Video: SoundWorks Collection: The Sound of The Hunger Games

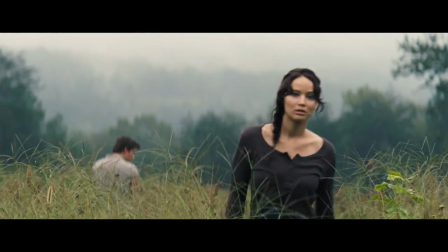The jungle is a perfect example of backgrounds sweeping in, you know, six seconds before we go into the next scene,
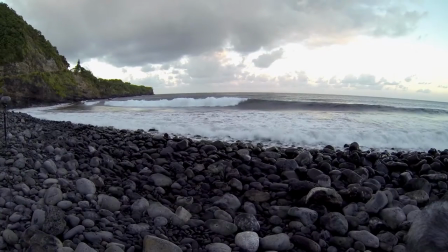or sometimes the opposite of whatever ambience that you're in that's leaving as you go into the next one.
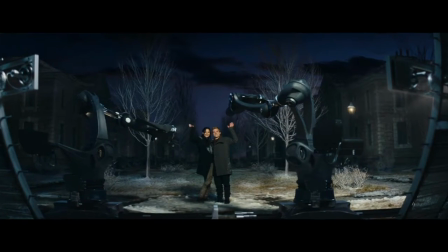So it's kind of a, there's always a certain amount of cross between scenes. There's a couple of shots in the movie where you're going from somewhere in the capital to the jungle and you start to hear bugs and, you know,
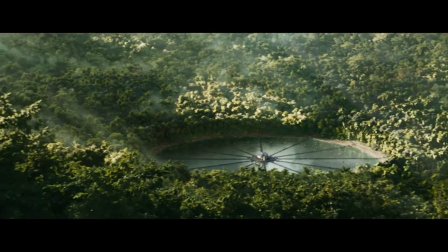the jungle ambience over that, but that kind of really guides you into the next scene. Anytime that we're in the jungle, there's always a constant presence of canopy leaf movement over our heads the entire time that we're there.
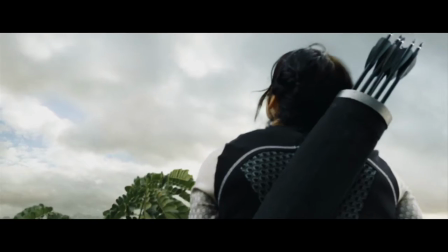It's always there.
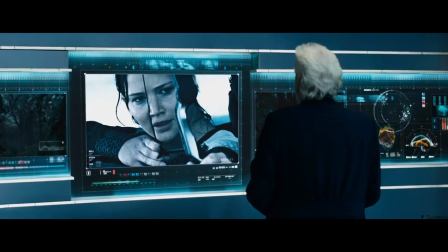It's not something that you notice, but it's always there, it's always present, and it's this oppressive, claustrophobic feeling the entire time.
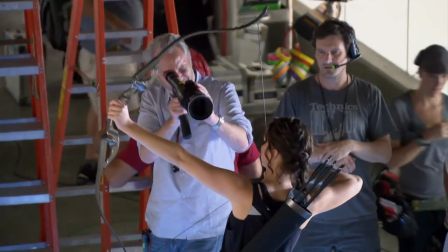The thing that really interested me about Atmos was just that I'm always interested and making the experience as immersive as possible.
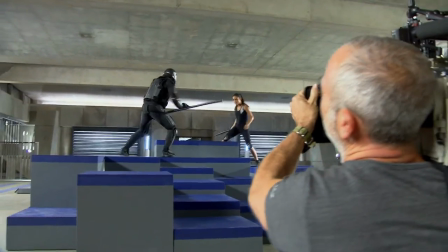And what I really liked about it was, you know, we didn't want to get too sort of tricky with it, with sending people sort of looking around them all the time. But the idea of being able to sort of feel like you're surrounded, you know, that when you're in a jungle, you've got this kind of sound that sort of surrounds you from every dimension, right? That it's like above you and off to the sides and down below and all of this.
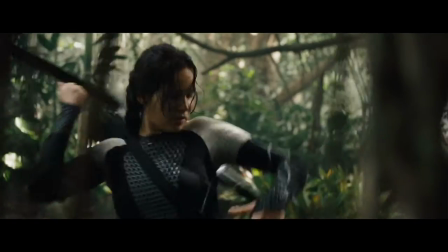And so to be able to kind of create that feeling for the audience, the feeling that they're in the jungle with Katniss and Peeta is a pretty cool thing.
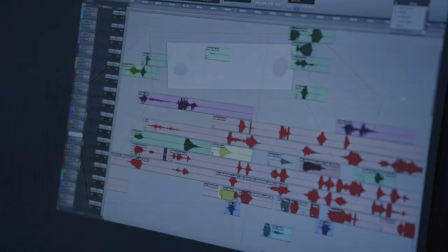A lot of our jungle sequences, you know, just sound the way they do because of Atmos, and I think that there's certain sequences, like there's a monkey attack sequence, there's a fog sequence, there's a sequence that's really,
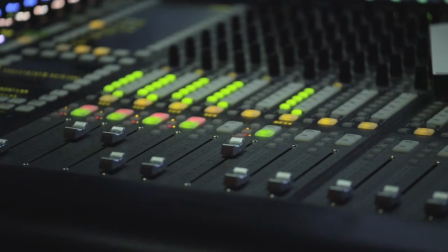truly based on sound, that's the Jabberjay sequence, and, you know, they're completely surrounded by these birds and completely immersed in them, and so now we can give the audience the same feeling, and it makes it a very intense and sort of psychologically heartbreaking sequence, and part of that is because of Atmos.
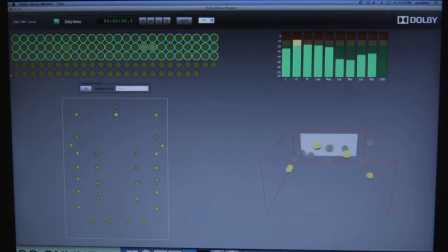It's a new, exciting format because it really is what high-def picture is to standard def. This is that. The amount of resolution that you get panning through speakers is pretty awe-inspiring.
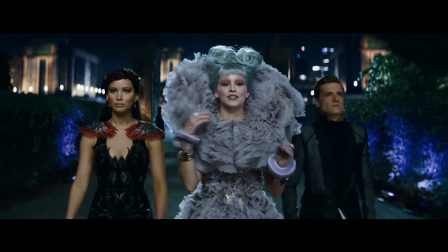I would say it was a lot of fun,
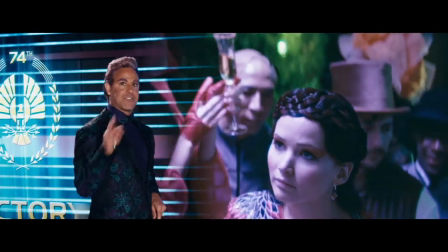knowing that everything that we're doing is going to be heard and is really going to be picked apart to a certain degree. Granted, the particular team that we have, it's been from music to picture editorial has been a solid group you know for a number of movies so it's been exciting quite honestly